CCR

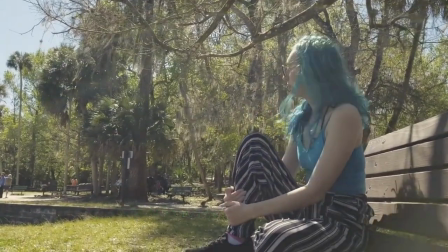(0:08)
Mise-en-scène can be seen through the setting and costuming. The setting tells the audience about the type of person the main character is.
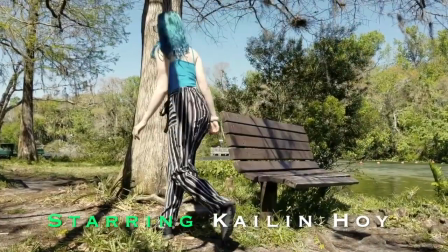(0:16)
The costuming, as well as the hairstyling, can show meaning in the main character.
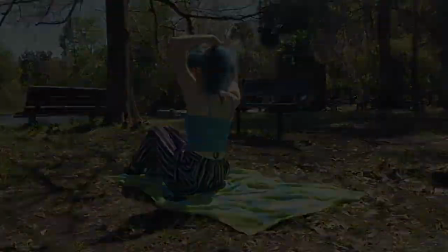(0:22)
The blue costuming and blue hair of the main character gives the audience a feeling that the main character is connected with the clips of the parallel edited scenes of the mermaid.
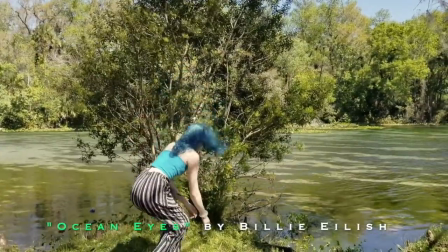(0:36)
Cinematography can be seen through the camera's view of the main character.
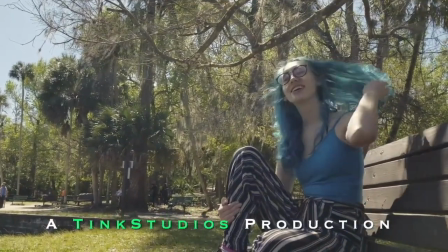(0:40)
By using steady mid-shots, the audience will feel like a third-party viewer of the character's life.
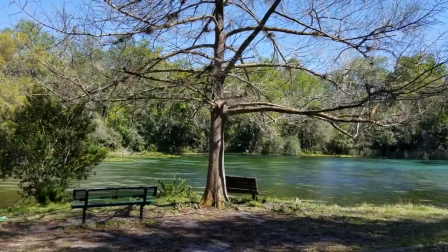(0:47)
To better understand this, we can compare it to a farther back shot with not a steady cam.
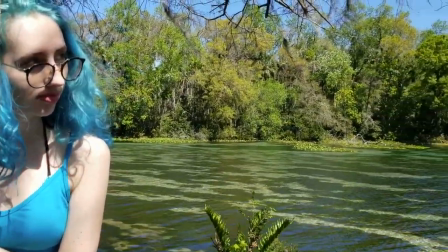(0:54)
This can make the audience feel like they are watching through the first person of someone there with the main character,
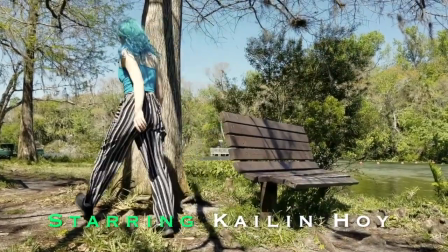(1:02)
instead of what I'm going for, which is a third-person viewer of the character.
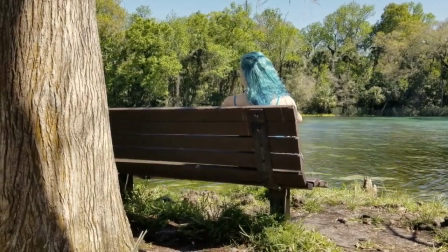(1:08)
The parallel editing that I mentioned before creates a sense of two worlds coexisting.
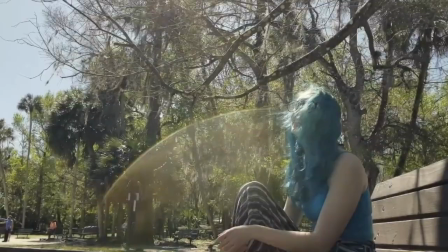(1:14)
A fade to black transition from one setting to the next adds to the genre conventions of a mystery movie.
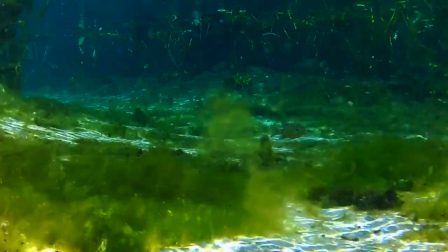(1:22)
However, the wipe transition for the tail reveal is used to make
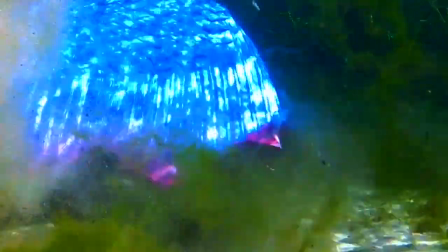(1:27)
it as seamless as possible between the two separate clips that I used.
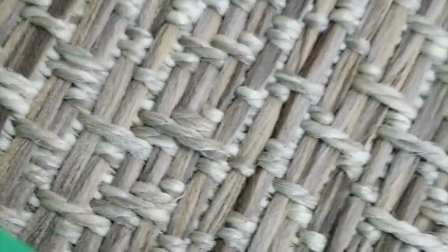(1:32)
Sound can be heard through the Foley sound or background noise, such as the wind or water in the scene.
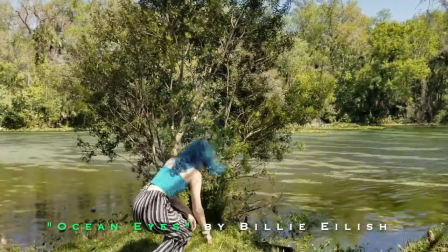(1:40)
The use of this specific piece of music gives the opening a certain
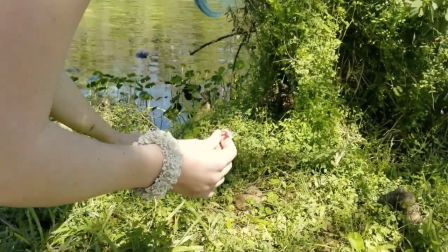(1:45)
feel that helps introduce story ideas and genre conventions.
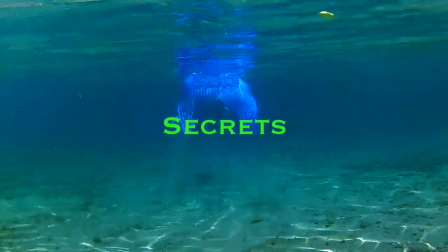(1:50)
The titles used are bold yet unique in the way each letter is designed by the font Copperplate.
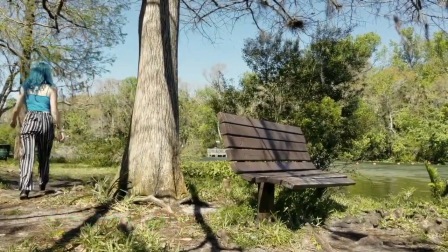(1:58)
The font and colors of the text also helps with giving the audience a feel for the story themes and mystical vibes.
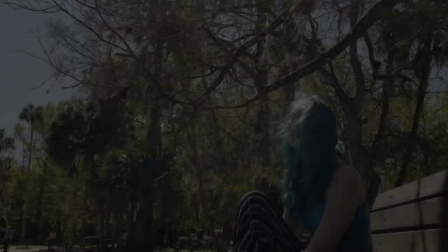(2:06)
Other genre conventions can include the ominous feeling of a mystery movie.
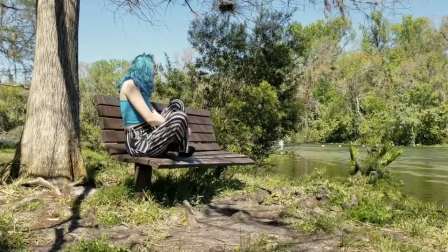(2:11)
It is important to withhold information yet give just enough information to keep the audience interested in the mystery.
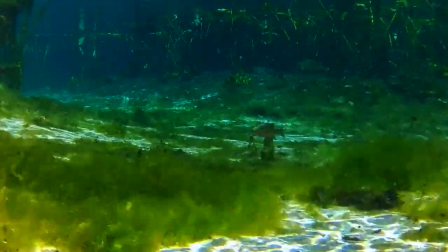(2:19)
The underwater still shots also are there to provoke mystery to the viewer, especially when the reveal of the tale happens.
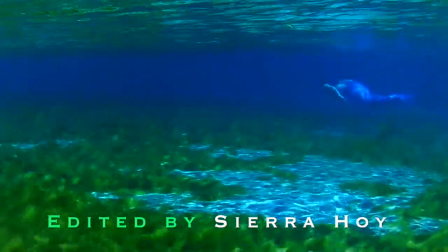(2:27)
The representation can be shown through female empowerment.
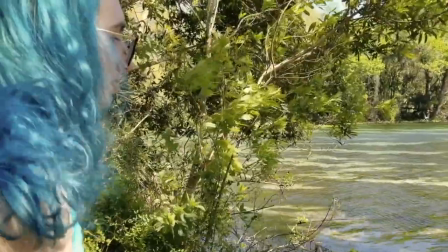(2:32)
This can be seen in movies that show the oppression of women, especially in the workplace.
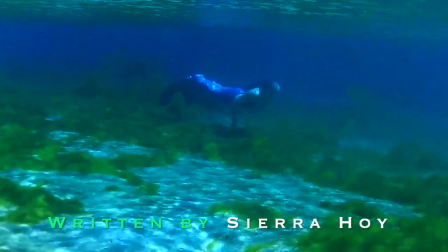(2:37)
Showing the resistance of women's oppression in movies is empowering.
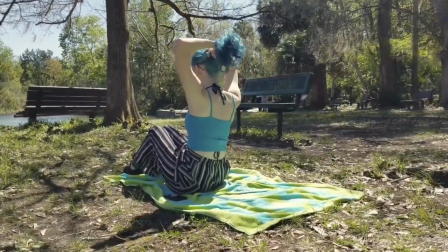(2:42)
More importantly, a strong, independent female who goes out on her own to find the truth.
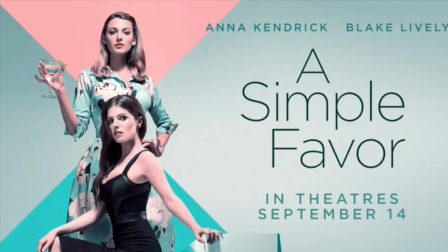(2:48)
While researching the branding of movies,
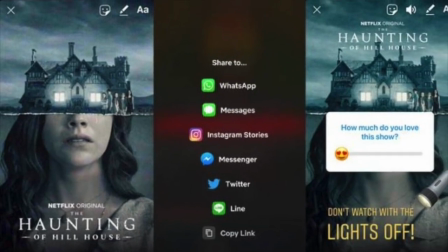(2:51)
I came across a constant pattern of using social media as advertising for upcoming films.
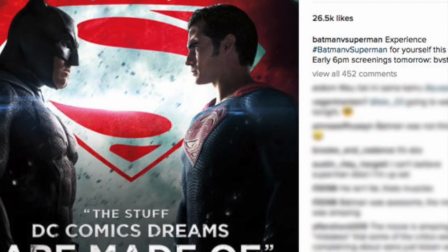(2:57)
This type of branding is very successful in the new technological age of humanity
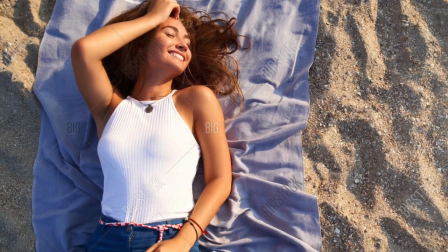(3:03)
due to the high activity in which the younger generations are participating with social media.
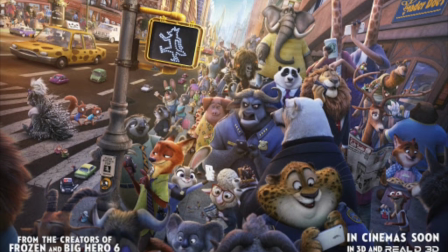(3:09)
I also found through research that many successful films such as Zootopia, that grossed $1.24 billion,
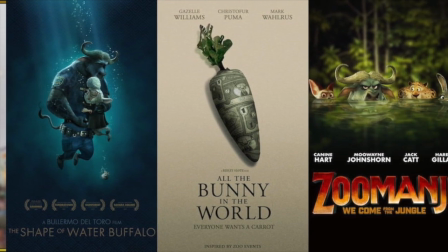(3:18)
use their film's themes to make creative and unique advertising on social media.
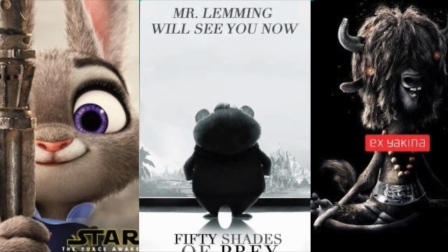(3:24)
Although this film is not in the same genre as mine,
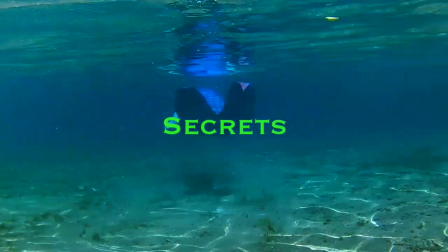(3:27)
I can inspire my branding off of Zootopia's innovative way of advertising on social media.
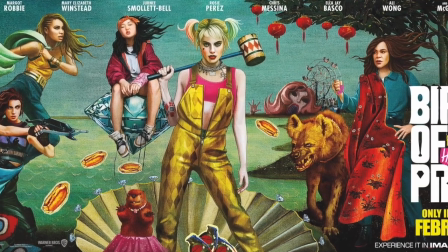(3:34)
Advertising includes trailers, posters, and directly interacting with the community of interested consumers.
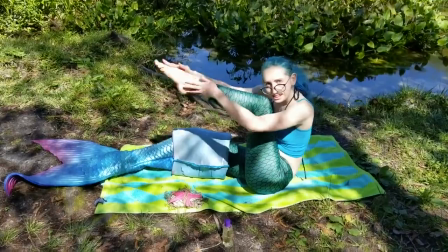(3:40)
My film can post behind the scenes of the movie on social media to interact with the community better.
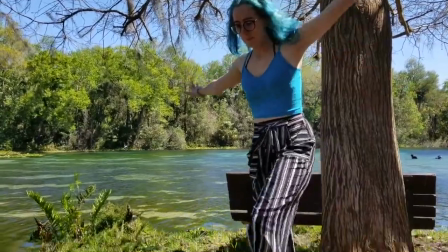(3:47)
We can also post exclusive interviews for users on social media
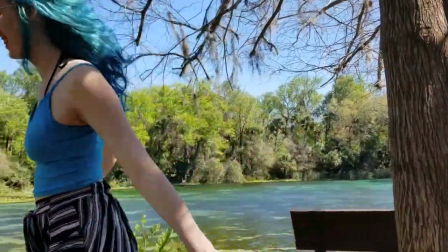(3:52)
to feel closer to the movie as well as gather more interest in the movie.
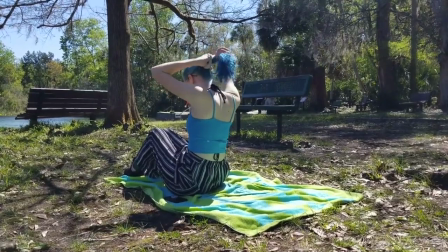(3:56)
Having successful social media marketing can help increase the interest in the movie as well as the overall sales of a movie. I decided in the end to use Netflix as how my film will be exhibited.
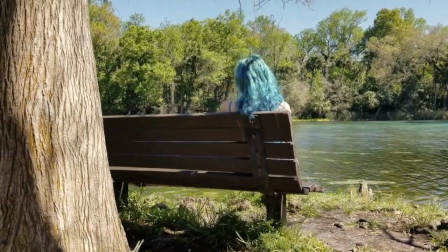(4:11)
This is because the streaming service provides both production and distribution for my film.